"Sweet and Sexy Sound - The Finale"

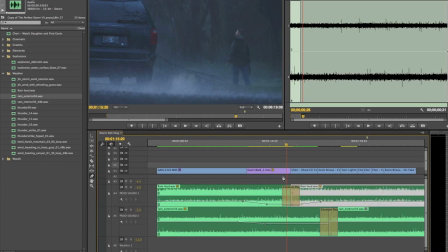(4:06)
That's going to leave some room for some of the other drama.
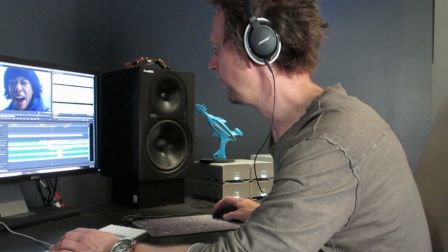(4:10)
Now, the next thing we're going to want to do is add some wind.
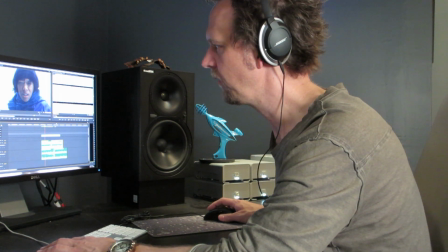(4:16)
All right, so we've got several kinds of wind here.
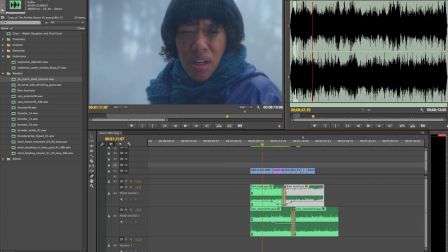(4:22)
That's some pretty big, beefy wind. I've got this.
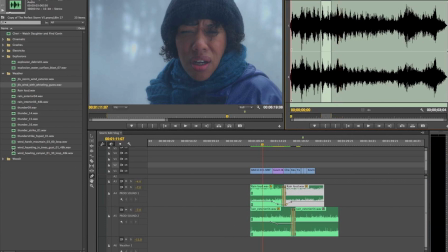(4:29)
And I've also got some.
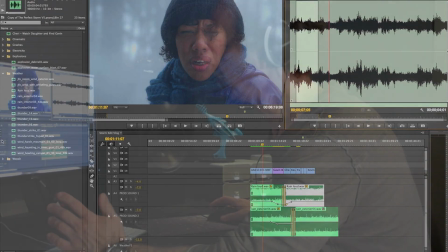(4:34)
Some of this. And the reason why I try to get several different kinds of wind and sound effects is because
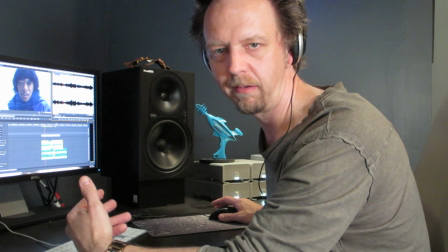(4:42)
I just don't know what's going to sound right until I lay it on the timeline, until I get everything mixed together.
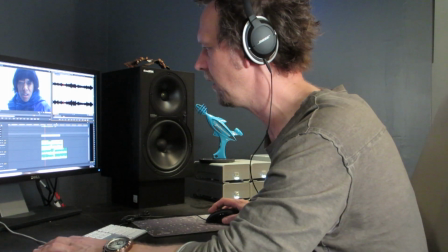(4:47)
You know,
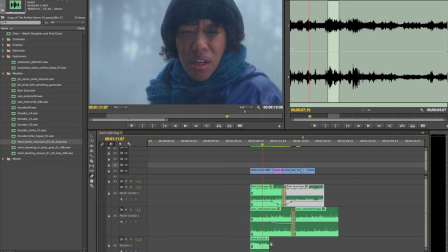(4:52)
I kind of like the sound of this one. It's pretty menacing, so I'll drop that on here and just see what it looks like.
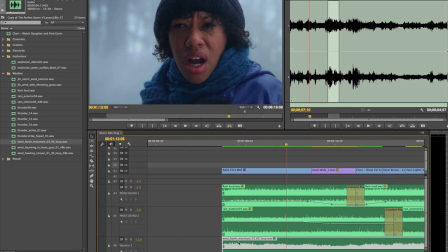(5:02)
I don't really like the way that's mixing. I think I want something a little bassier.
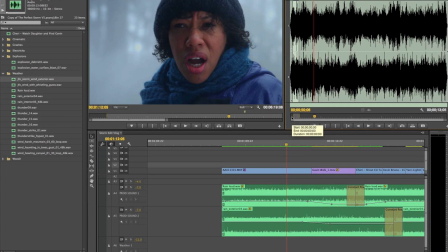(5:09)
Which of course, that one's really nice. The only problem with this one is it's kind of the same sound all the way through. There's not much change.
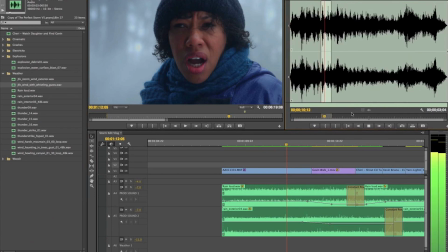That one's a little bit better, but I'm going to guess that the combination of these two are going to be pretty good. And then I can also manually take this
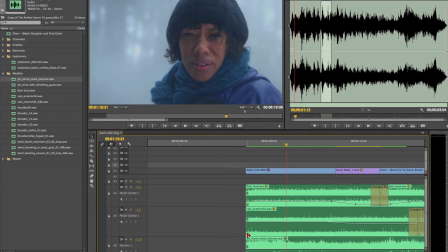(5:44)
and create my own swells.
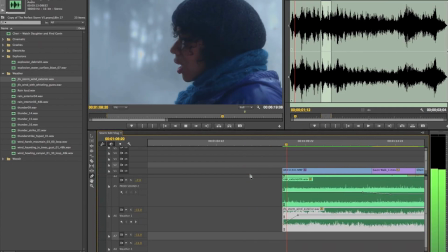(5:46)
So if I do this and I say start like this, and then I can pull it down.
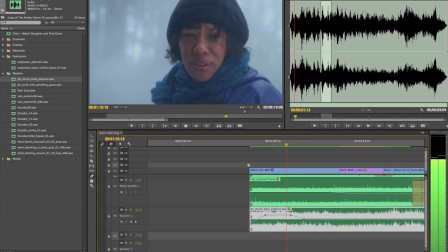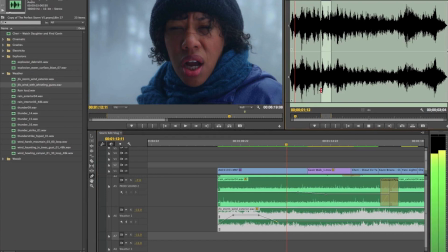(6:01)
Gives us some little moments, some little breaths that I might even be able to come in with give us a little something else.
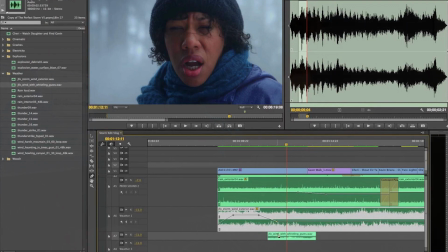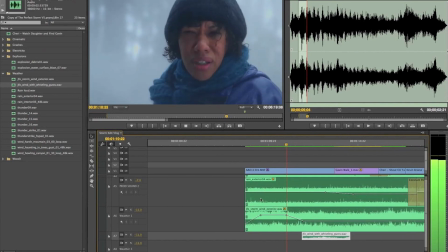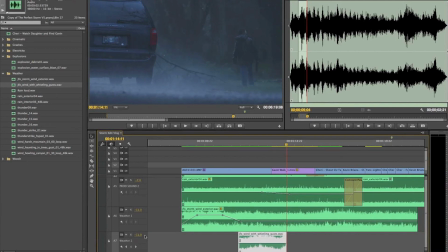(6:17)
All right, so what's cool about this, we're starting to get somewhere now, just a little ways.
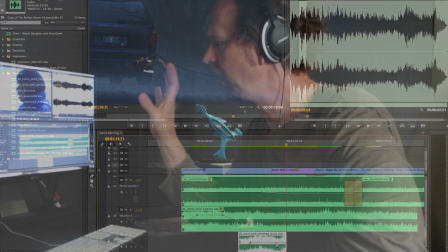(6:23)
Now, one of the best ways to accentuate a dramatic moment.
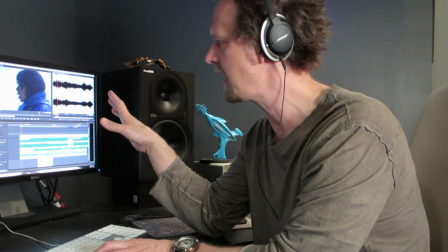(6:28)
She's turning around, and we got a really great performance here from Yanni, and we want to really emphasize the fact that something big is going on.
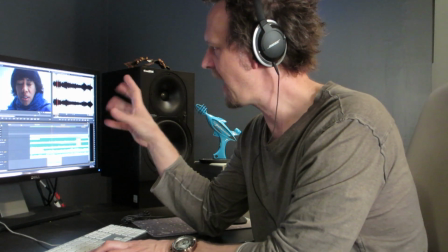(6:40)
This is a great way to add tension. You show the reaction of her before you actually show what she's looking at, right?
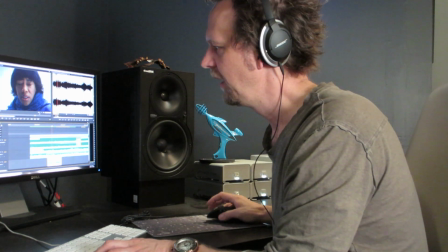(6:46)
Well, we want to build this moment a little bit. So this is where your whooshes come in. So I've got a couple of whooshes. Got this one.
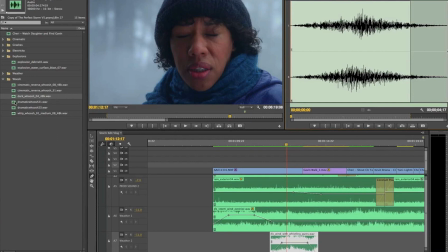(7:00)
That's a pretty cool one. I've also got this one.
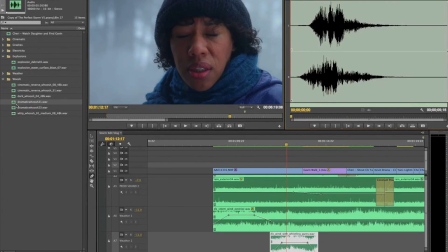(7:06)
And I've got this one.
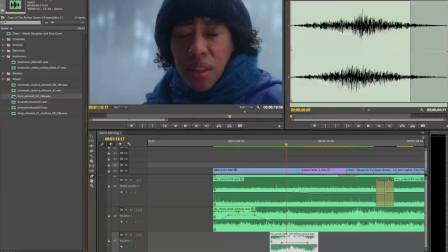(7:11)
It's kind of a tough call. Which one's the best? It's a personal preference thing at this point.
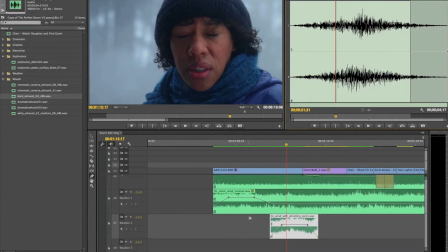(7:17)
Now, what I like about this one is it's got a bit of depth to it. Let me drop this on here.
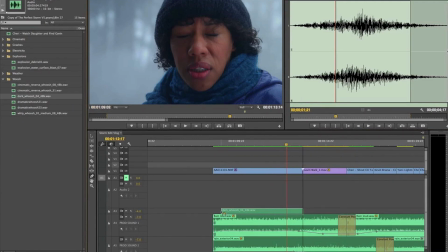(7:23)
See what we got. Now watch how it accents her mood.
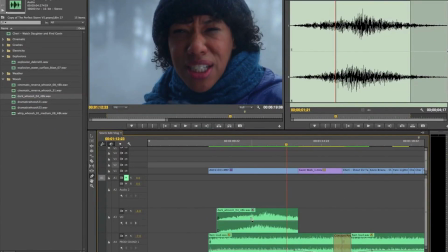(7:31)
And see, you can start feeling it a little bit more, that turnaround. And then see, that's kind of a higher end one, so what I can do is come in here with a subwoofer rumble.
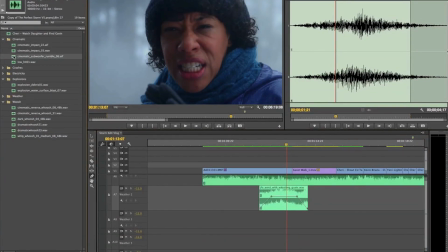I want you to be nice and loud.
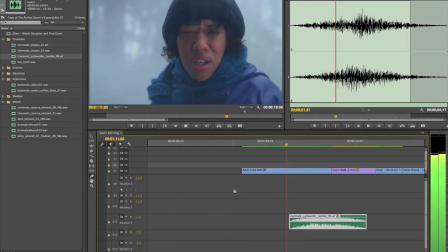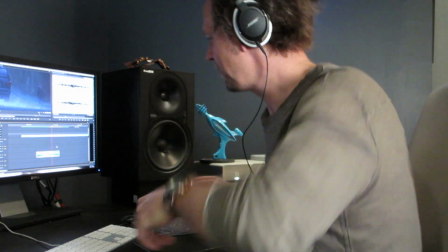(8:00)
See, what you do is you play them in tandem. So we have a higher end one come in just like a piece of music, and then we come in with our subwoofer rumble when she really
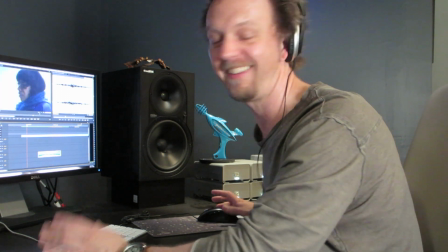(8:09)
when she takes in what she's actually seeing.